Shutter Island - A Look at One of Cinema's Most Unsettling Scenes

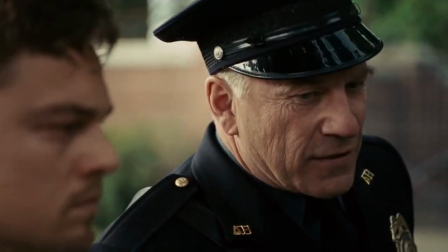[8:27]
And ambiguity. This man could or could not be a threat.
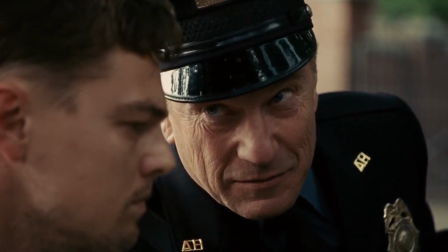[8:32]
His words certainly border unfreatening, yet his actions say otherwise. advice.
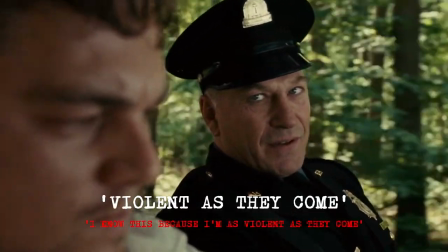[8:37]
He tells Daniels that he too is as violent as they come, but offers no evidence of this being even remotely true.
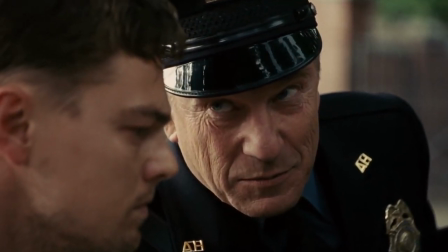[8:44]
He speculates about attacking and potentially killing Daniels, but in a perfectly pleasant and calm tone,
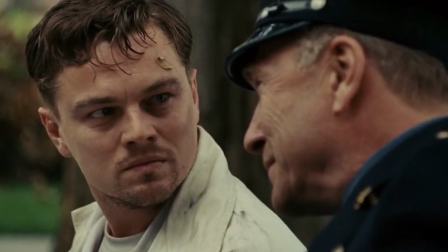[8:50]
that makes us completely unsure of how to feel about the current situation.
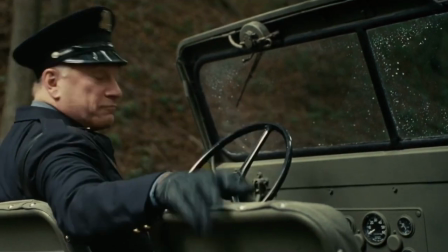[8:54]
As an audience, we feel uneasy because when we don't know how to perceive a potential threat, our brains don't fully understand how to comprehend end it.
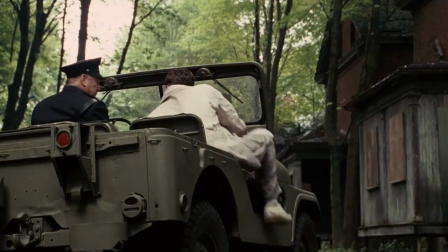[9:03]
There is no closure to be found in this scene, and it certainly does not give us any answers.
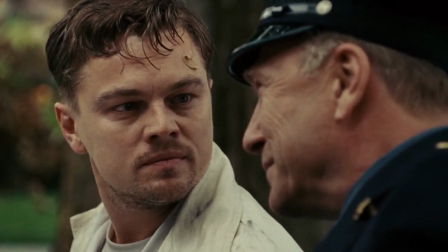[9:09]
In fact, the more we try to understand it, the less sense it makes, and the more unsettling it feels.